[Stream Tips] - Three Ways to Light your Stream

Welcome back to another stream tips video. Today we're going to talk about an important topic and that is lighting. I mentioned lighting in a previous video but I didn't go over anything in detail. So today we're going to talk about three different ways to light your face and then we're going to cover some tips on background lighting. If you don't know me I'm Samurai Jack. I stream over on Twitch three times a week, usually Wednesdays, Thursdays, and Saturdays at 9pm JSD. I have been shifting that Saturday stream to Fridays often and may shift to that permanently. Feel free to check me out over at twitch.tv slash Samurai Jack and hopefully you enjoy the content. With that, let's jump right in.
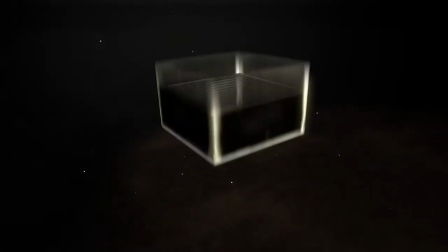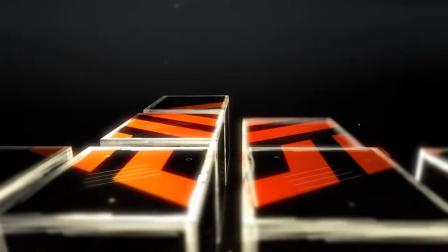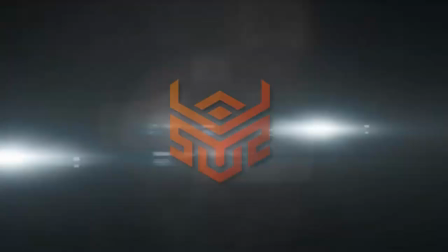So you may notice I've got a camera down here on the side. That is there for a simple reason and it's so you can actually see both what's behind me and ahead of me when it comes to lighting. The biggest thing that I want to talk about is we're going to adjust this light up here. So for me, I prefer, and it's kind of just easy to have this light mounted on top of my DSLR here.
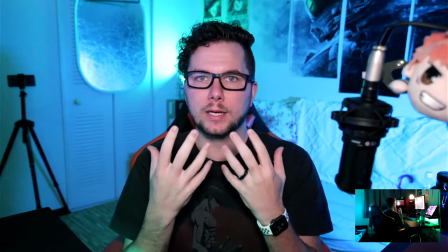And so that light is straight on. And so what you see is you get a evenly lit face, but this isn't the only way.
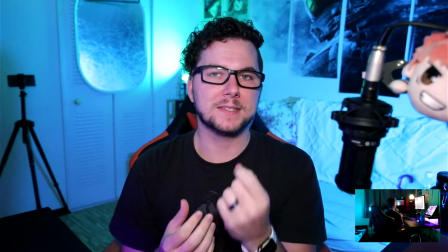This is simple.
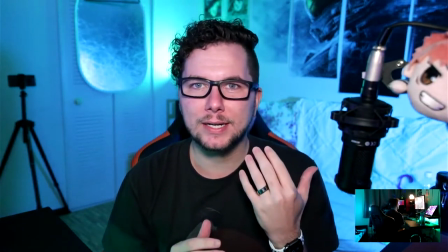It works well. there's good clarity and frankly i like people being able to see the blue eyes that i've got i mean i was told my whole life they were pretty so i want to show them off you know what i mean
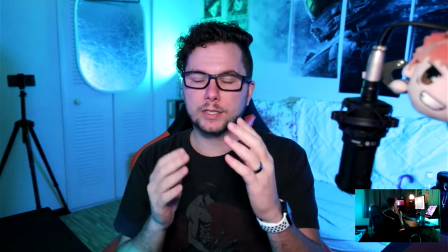and so but there are other ways we can position this light so number one is straight on now when it's straight on you're not getting much contrast
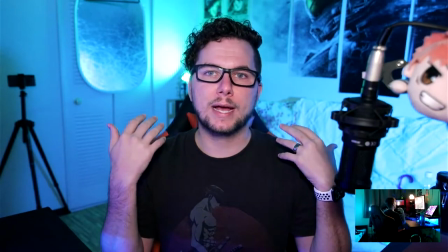on your face um this doesn't have any impact on the contrast for background and things like that but the idea here is a well and evenly
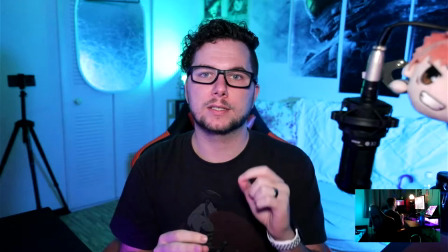lit face And when you want it to be evenly lit like this, you definitely want it to be straight on in front. So let's switch over to another view, and it's going to be a little bit off center.
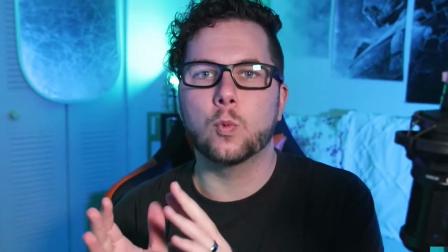So I've moved the light one foot, which is about 30 centimeters to the left.
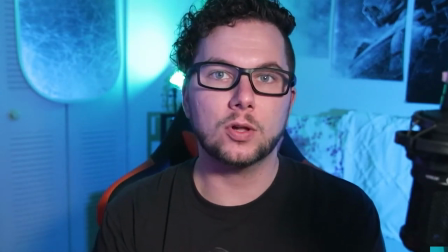That's all I did.
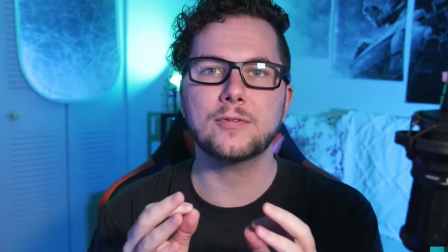And the purpose here is to give a little bit of contrast on my face so it's not an evenly lit face. and you can see there's
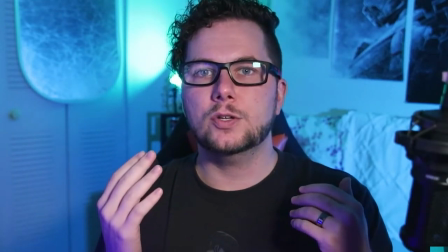a shadow on the right side of my face here now you don't have to do something like this and you can play around with the positioning but
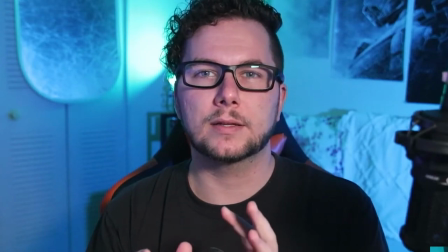this is just another way to make the lighting a little bit more interesting while
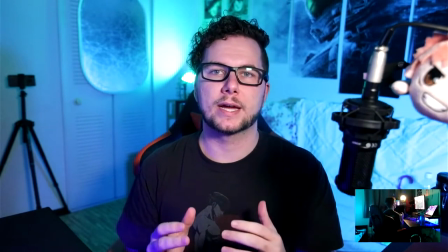still having quality lighting so I mentioned we're gonna do a couple of different lighting setups these first two are the primary two you're probably going to want to worry about either having a evenly lit face with a straight on light or offsetting the light a little bit you know a foot maybe a foot and a half left or right of your camera to light your face the way you want it to be lit lit with a little bit of contrast there are some other ways to light and what I'm gonna do now is a little bit more of an advanced trick there's actually a couple of things that you have to do one is I'm gonna take this light which is right here and you can see it in this camera down in the corner lights right here right what I'm gonna do is I'm gonna move it to here now that is a drastic difference and you'll notice a huge lighting difference and please excuse my lighting setup on this one I'm literally stacking PlayStation boxes and stuff up because I don't have another tripod so I'm just making this work but a big part of this is what you'll see is if I just light from the side it's going to cause it to be a little too dark on the side of my face but let's check it out I'll leave the camera rolling for this setup